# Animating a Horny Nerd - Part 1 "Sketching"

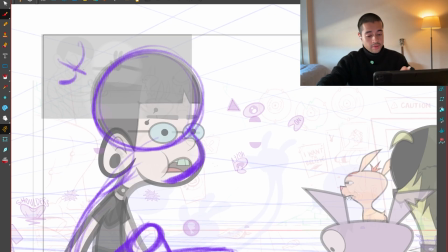4:08 For the head also in the animatic, I put a 3/4, like looking towards the camera, but it actually should be looking here at what he's doing.
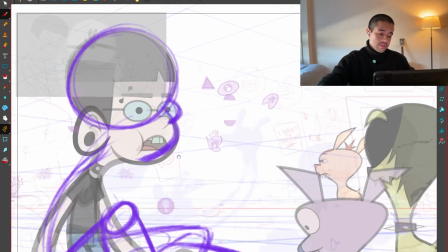4:15 But I don't want to use a 3/4 because it's going to be facing away from camera, and I want to show a bit of this character.
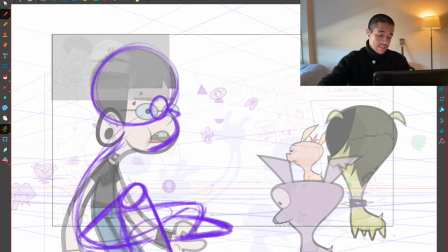4:22 So I'm going to use the side face. I'm going to use the side view of the head and play around with that shape.
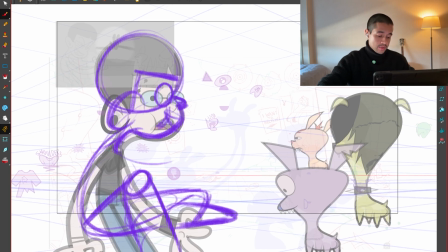4:32 So I'm just making a temporal drawing here, like a rough sketch of what I want to how I want to pose my character. And here the arms, which is the thing that is going to be making the shadows over there.
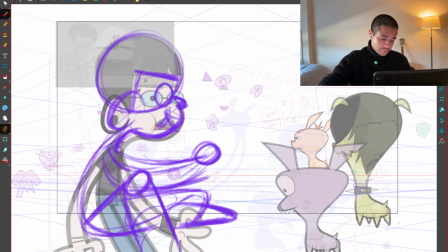4:50 And I'm not wasting too much time on like I'm adding just 2 circles to represent the hands, because this is just like I'm like pooping ideas here at the screen.
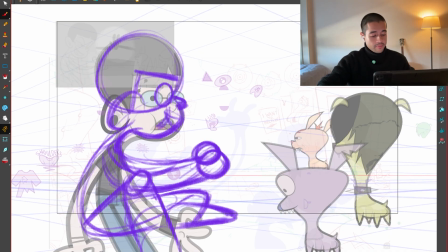5:03 So from here we can have this rhythm in the arms. Maybe this knee can break the shape of the arms. That knee can break the shape of the arms. We have this.
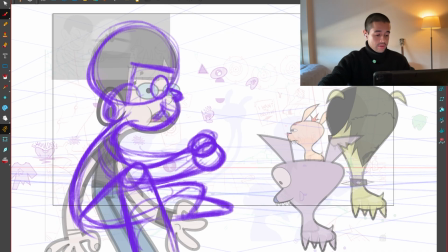5:17 Awesome. There's going this way. And we have a light.
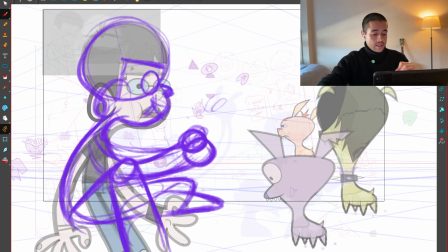5:22 The light is reflecting the shadow here. And this light will be showing only these parts.
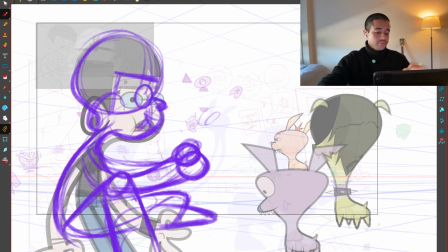5:29 We'll be lighting these parts of the character. But we can focus about lighting and all of that stuff later.
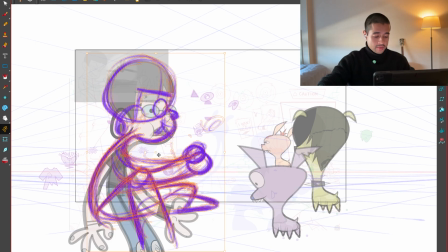5:34 Let me push this character a bit backwards.
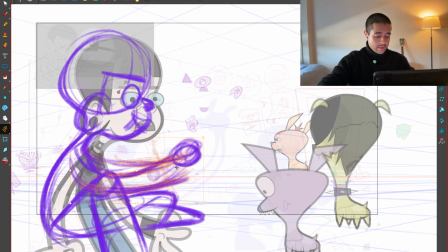5:41 And these arms a bit forward. So this connects this way. Awesome. This connects this way. Awesome.
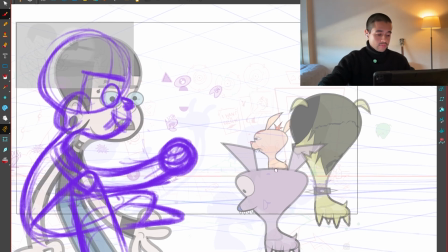5:58 Boom, boom, boom, boom. And what I'm going to do with the dogs?
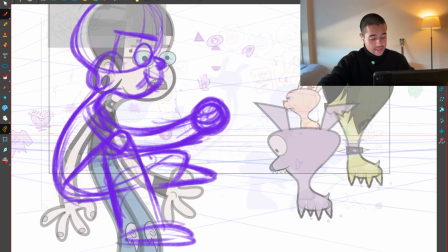6:04 That's the question. So this dude is seated down here in this part of the perspective grid. Meaning, like, if I have the characters should make sense with all of the things that I'm doing here.
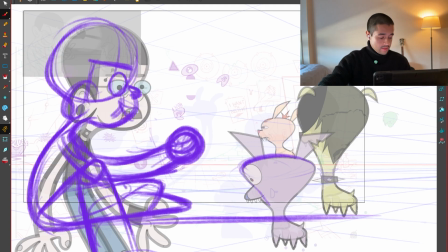6:19 Now, yeah, this character could be standing up around here, so we are only seeing the neck.
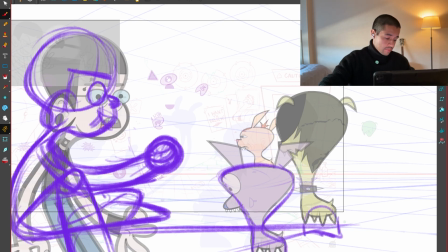6:25 This character here, if it's standing around here in the perspective grid, we can see the face of the head of this dude around here.
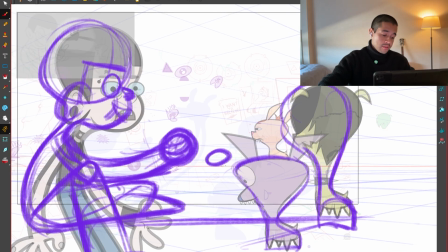6:34 And what about this character? If I put this character here, this will in some way reflect the character shadow here.
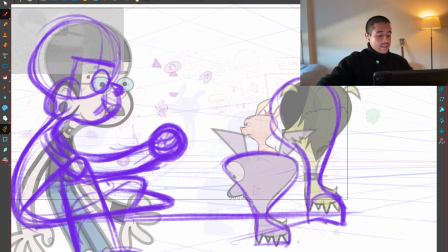6:41 That's something that I don't want. And that's one of the things that I'm trying to fix here in terms of the composition with the dogs. So maybe now this is just moving characters around.
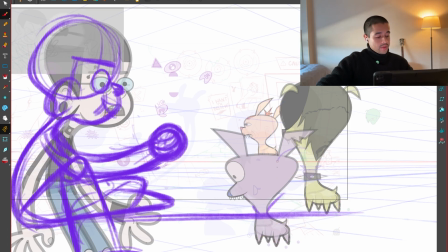6:58 What if I put this character here? What if I put this character there? That's the smallest character, so this could be something like this. What if this one could be around here, like completely back view?
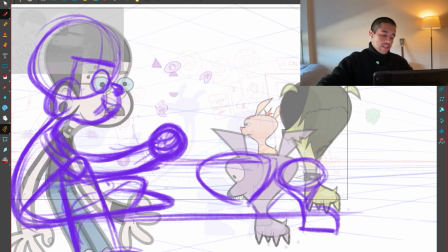7:16 Maybe the lighting of the TV would be, which is the thing that is making this shadow, comes around here. So maybe I can move these arms a bit up, and now I can put this character here. I can put this other character here.
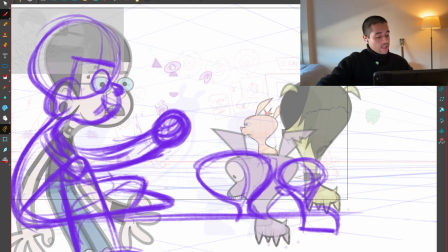7:34 So we're having the back view of the character here, the 3/4 back of this character here, and here where this dude is standing, I can have this other silhouette, and this will create this arc here, pointing towards this character too. Amazing!
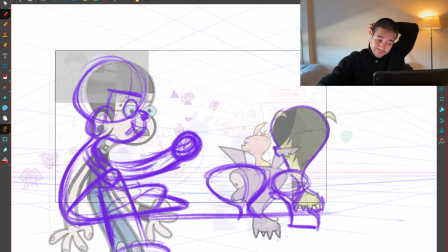7:48 I like that. I like that.
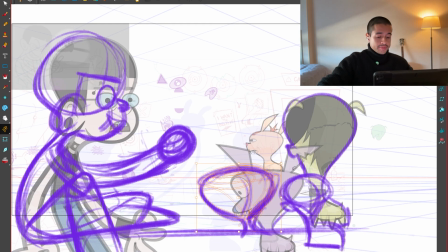7:52 I can move these dudes a bit there, and if I want to make more space between all of these,
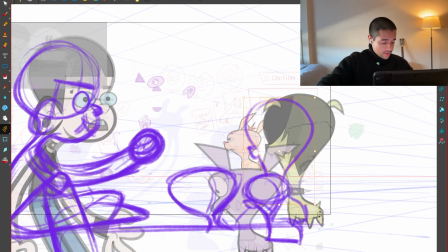7:58 I can make this a bit smaller and start moving these characters like this.
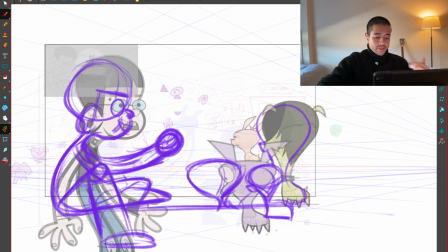8:06 So I leave some room for the composition, for all the characters to breathe a little bit more.
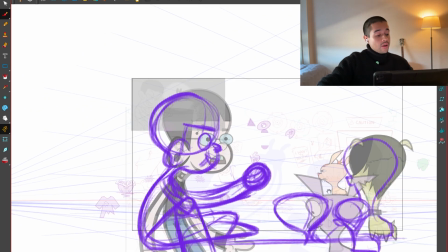8:13 Awesome.